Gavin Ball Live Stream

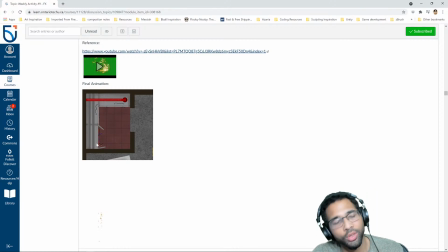1489s
So you have one sequence, an animation that you start with, but then you break it up and then you can disguise it as more. I think that would be kind of interesting. So just something to think about. Okay, so not too bad.
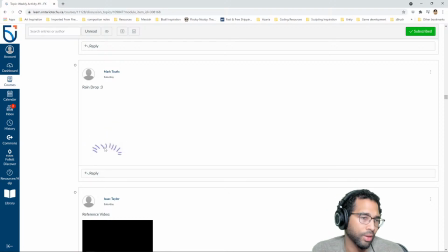1505s
Mark here, I think more reference though. You want to look more carefully at what actually happens to a raindrop. So I don't see a reference included, but that is something that I feel like is missing that would have been helpful.
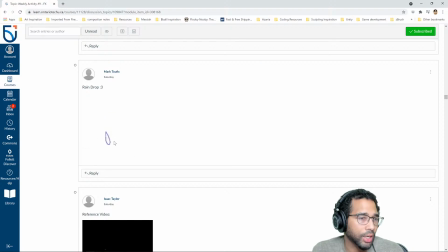1517s
And then if your raindrop is dropping, do yourself a favor, plan it out, put a vertical line so it doesn't fall diagonally. You're kind of drifting off to the side here in a strange way. Okay. And then use your reference to find out what actually happens. Does the raindrop jiggle a little bit before breaking apart?
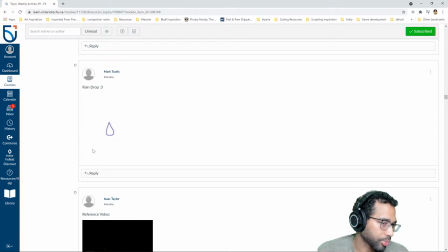1537s
Does it kind of break out into separate pieces immediately? And what does all that look like?
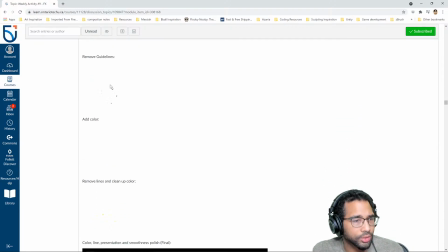1544s
Cool. Another spark. Wow, this is great. Very nice. Very, very good. Isaac, man, this is excellent.
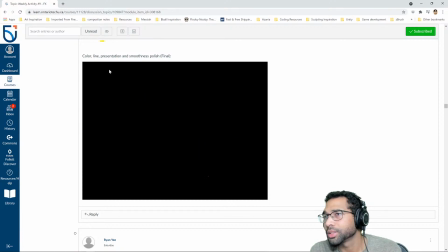1551s
Cool. Very good. Can't wait to see this in your game. But no, really, really well done.
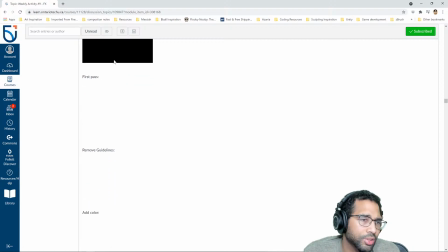1557s
Good job. Nice planning too. Good reference. No, this is good.
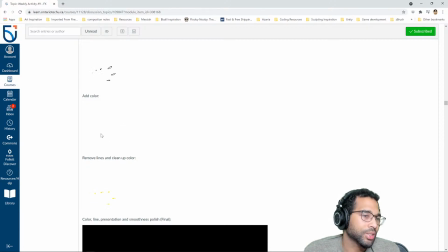1564s
Nothing to say about this one really. I even like it with the lines. It's got a more cartoony effect, but I think it works well without them.
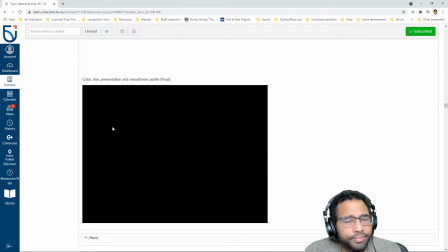1575s
Cool. Yeah, no, nice stuff. I guess the only comment I might make, for whatever reason, it looks like it's curving away from us.
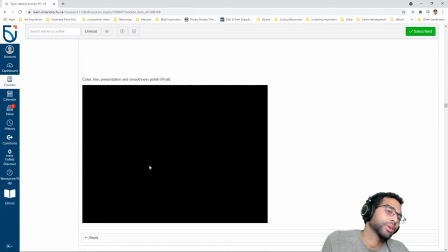1588s
It almost looks like something's being fired close to us,
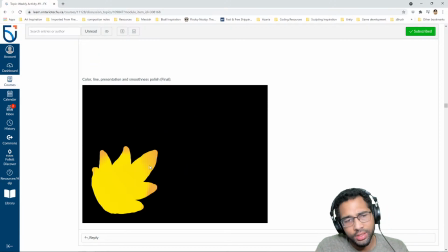1593s
and then these things are being shot into the distance, into the sky, into the distance, versus like it being a small spark.
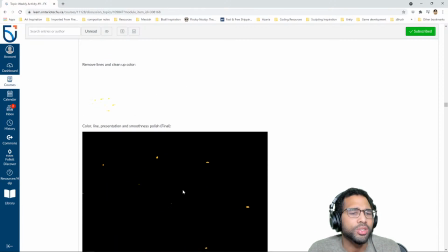1603s
Reason being, maybe it's a slight bit of an arc on these, right? Which maybe is some gravity, which is fine.
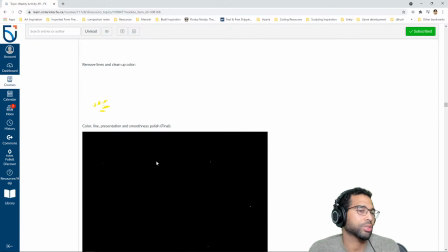1616s
But the size, the way they're kind of like going, it seems like the trajectories are starting to get foreshortened, and they're like moving down a path that is pointed away from us.
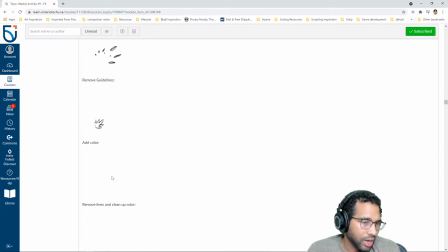1627s
What is effective about this one? Lines automatically flatten things out, so they give everything a more 2D appearance.
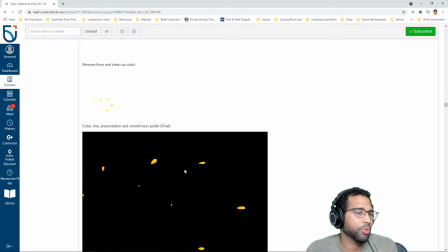1635s
When we remove lines, we get more of a three-dimensional appearance.
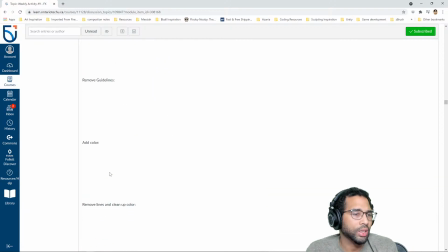1640s
And so I think in this case, the lines help to disguise maybe the trajectory of each of the points, and make it seem like it's a little bit more of a flat effect.
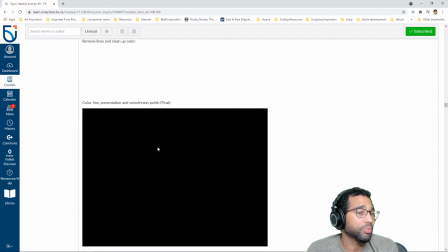1655s
But then when you remove the lines, it starts to kind of, based on the movement and the motion, it feels like it's kind of moving away from us.
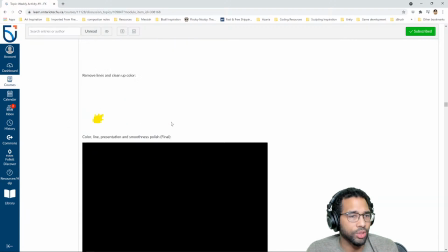1663s
So anyways, just something to be aware of, but really solid stuff. I like it. Very, very good job, Isaac.
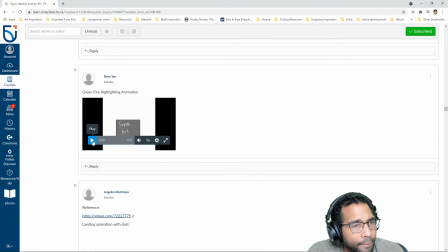Okay, let's loop this. So this is the challenge with fire.
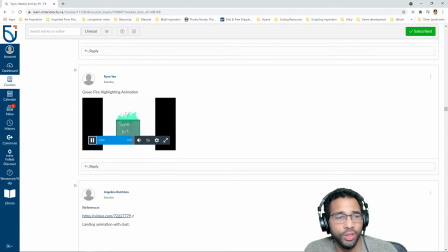1680s
Ryan is getting to sync up with itself, and for the last frame to hook up properly with the first frame. So I think you need to work a little bit more in that regard. And right now it just kind of seems like it's twisting,
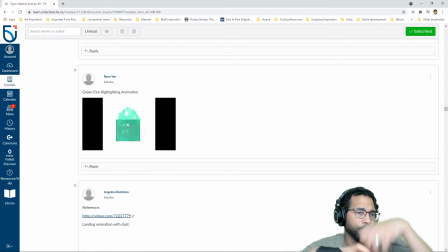1697s
kind of going like that, versus like kind of fire kind of billowing up, you know what I mean? So you want to kind of get that sense of
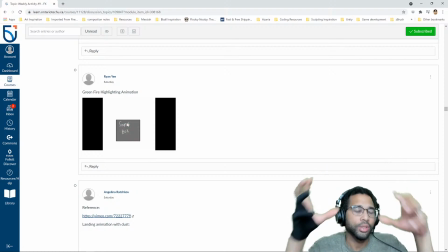1707s
energy kind of flowing upwards, and then more energy replacing it from below,
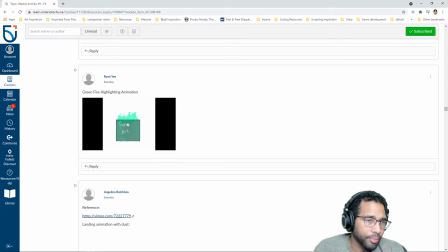1712s
and it kind of flowing upwards and kind of dissipating as it loses its kind of source of fuel. So just kind of keep an eye on that. Closely look at like references of flames, and continue with that. There are a couple of good books on
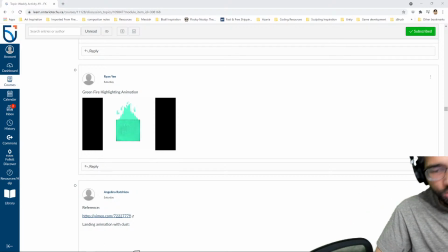1735s
for 2D animation. Just give me 1 second. I'm gonna grab one.